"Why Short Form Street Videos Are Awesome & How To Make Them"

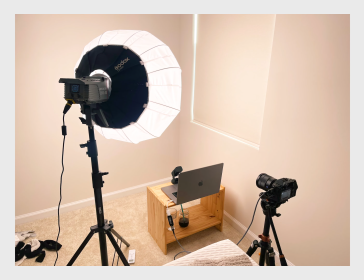(0:00)
I've been recently appreciating all of the excellent street video in the social sphere. Video created by some very talented creators. I'll mention a couple later. And if you guys saw my last video, you know that I've been shooting a bit of street video lately. I've been meaning to for a while, start to play around specifically in the street video niche. And I just wanted to present a couple of observations that I've made about street video from my experience in the hopes of being helpful. By the way, my necessitated set today is hilarious. With videos, all the same principles apply as photography: subject, lighting, composition. And for these standalone types of videos that I've been doing, I've been composing them to be as visually pleasing as a photo would be,
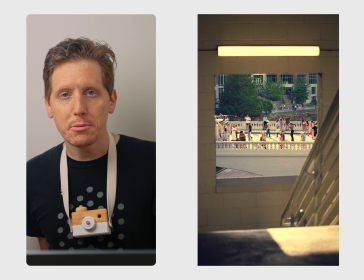(0:44)
because they're standing alone and they need to be visually pleasing.
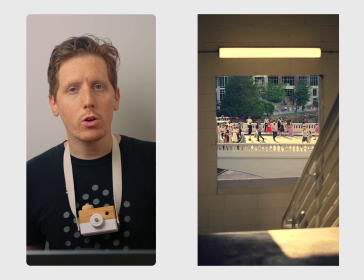(0:48)
Whereas if you're stringing a bunch of clips together, you can have shots that aren't as compositionally impressive within.
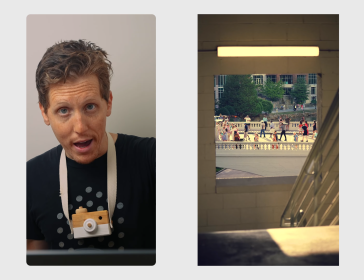(0:54)
If you think of a good documentary, not every shot is equally visually stunning, right?
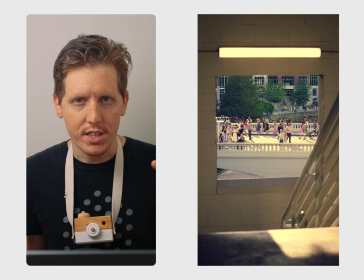(1:00)
But yeah, composition is very important. Now, a dimension that is added to video, which is a huge differentiator, is motion. Now, here's a clip that I grabbed in my last photo walk video.
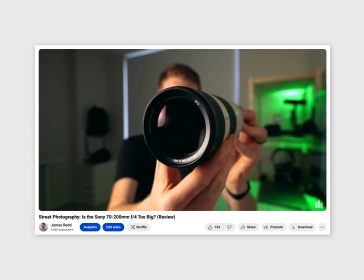(1:09)
Here I was able to capture the people moving through the shot, and I ended up with this interesting effect where the foreground is more or less static,
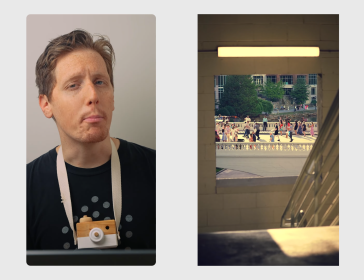(1:16)
a little bit of handheld motion, which I enjoy, but then in the background, you have the people moving through.
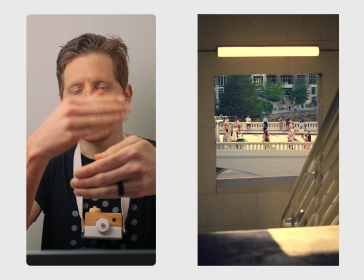(1:22)
Another thing that helps this video feel engaging is the cinematic quality that it has.
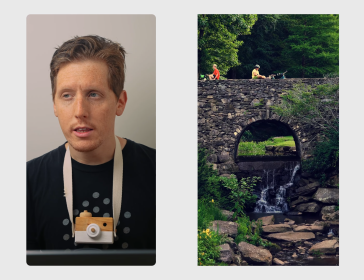(1:27)
And that has a lot to do with the focal length I was using, or I should say the lens that I was using.
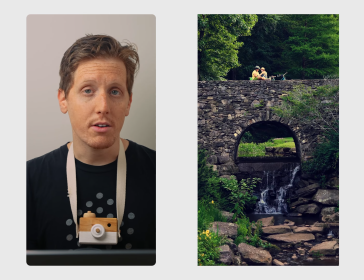(1:32)
I used a 70 to 200 millimeter f4. Here's a video I made about said lens in the past.
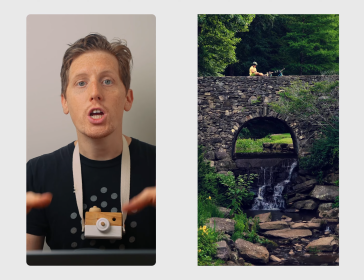(1:37)
Now, you can definitely make compelling videos on the street with shorter focal lengths, but this is a great way to add some serious charm.
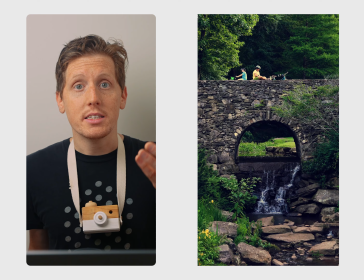(1:43)
And you can see the effect that the compression has on this shot here, where everything feels like it's closely stacked and layered on top of each other.
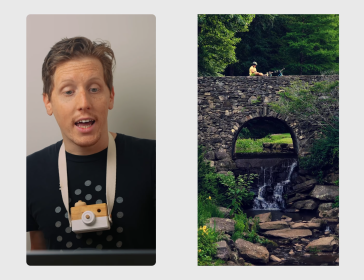(1:50)
Here's another one that I captured that day that I absolutely love, and I think it's a great example of how motion can be introduced to create a pleasing effect,
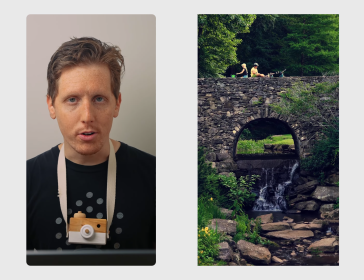(1:58)
but also to capture a story in a scene. And the vertical format is a fun challenge for video,
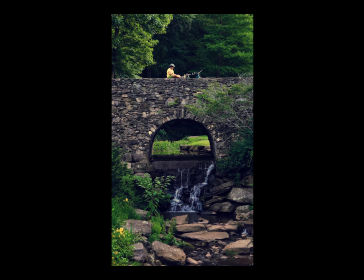(2:05)
especially for somebody like me who has spent years shooting landscape, and particularly 16:9. One of the things I'm trying to do is find scenes that work well in a 9:16 format, which is a little bit of a different ball game, and this one it works extremely well.
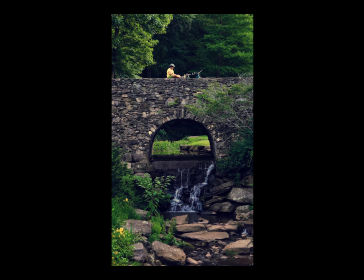(2:22)
Now, something that is very important to practice if you are a photographer that is used to taking photos that don't move is to develop your ability to shoot handheld steadily.
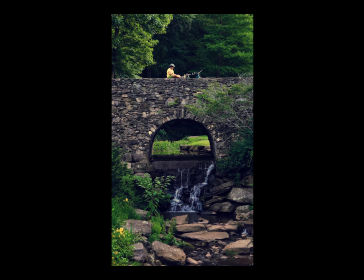(2:36)
With this type of video, a strong ability to hold a camera steady for an extended period of time is important. Now, another option is that you can use a tripod, of course, but that's something to be thinking about. I, for one, enjoy the quality that a slight handheld shake introduces to a video.
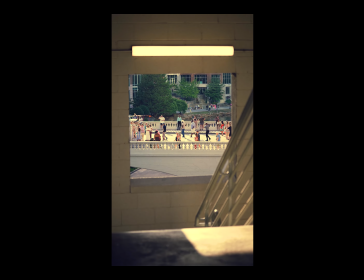(2:53)
I've always enjoyed that. And so I lean into that.
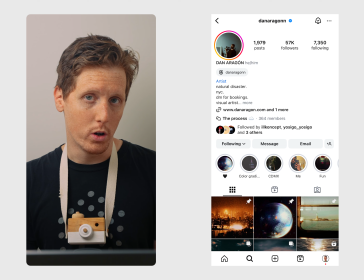(2:57)
And I also don't enjoy so much fumbling around with tripods, although I recognize the value that they bring. And of course, there's the music.
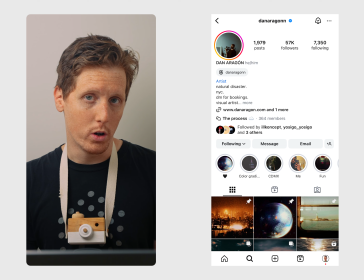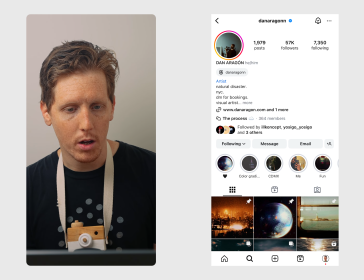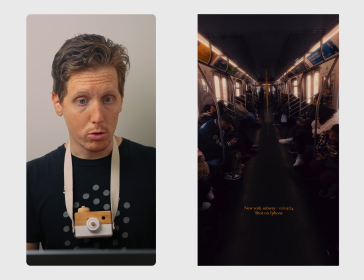(3:25)
Okay, now I wanted to talk about a couple of creators that I've come across that do street video exceptionally well.
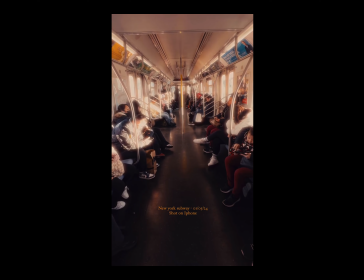(3:31)
They're very talented. And one example of that is Dan Aragon, which is a really exciting name. I think you should, my dog. I think you should legally change your name to Dan Aragorn, though. That should be next on your to-do list. Here's a really cool example of introduced motion.
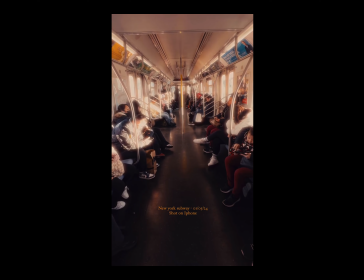(3:49)
We have a very nice symmetrical shot and people sitting. We have a story being told, and this is shot on iPhone, by the way, which is fun. Beautiful tones, but you can see one thing that I was mentioning, which is the ability to hold the camera steady. That's useful here. But you can see there's a little bit of shake, and that adds a nice quality to things.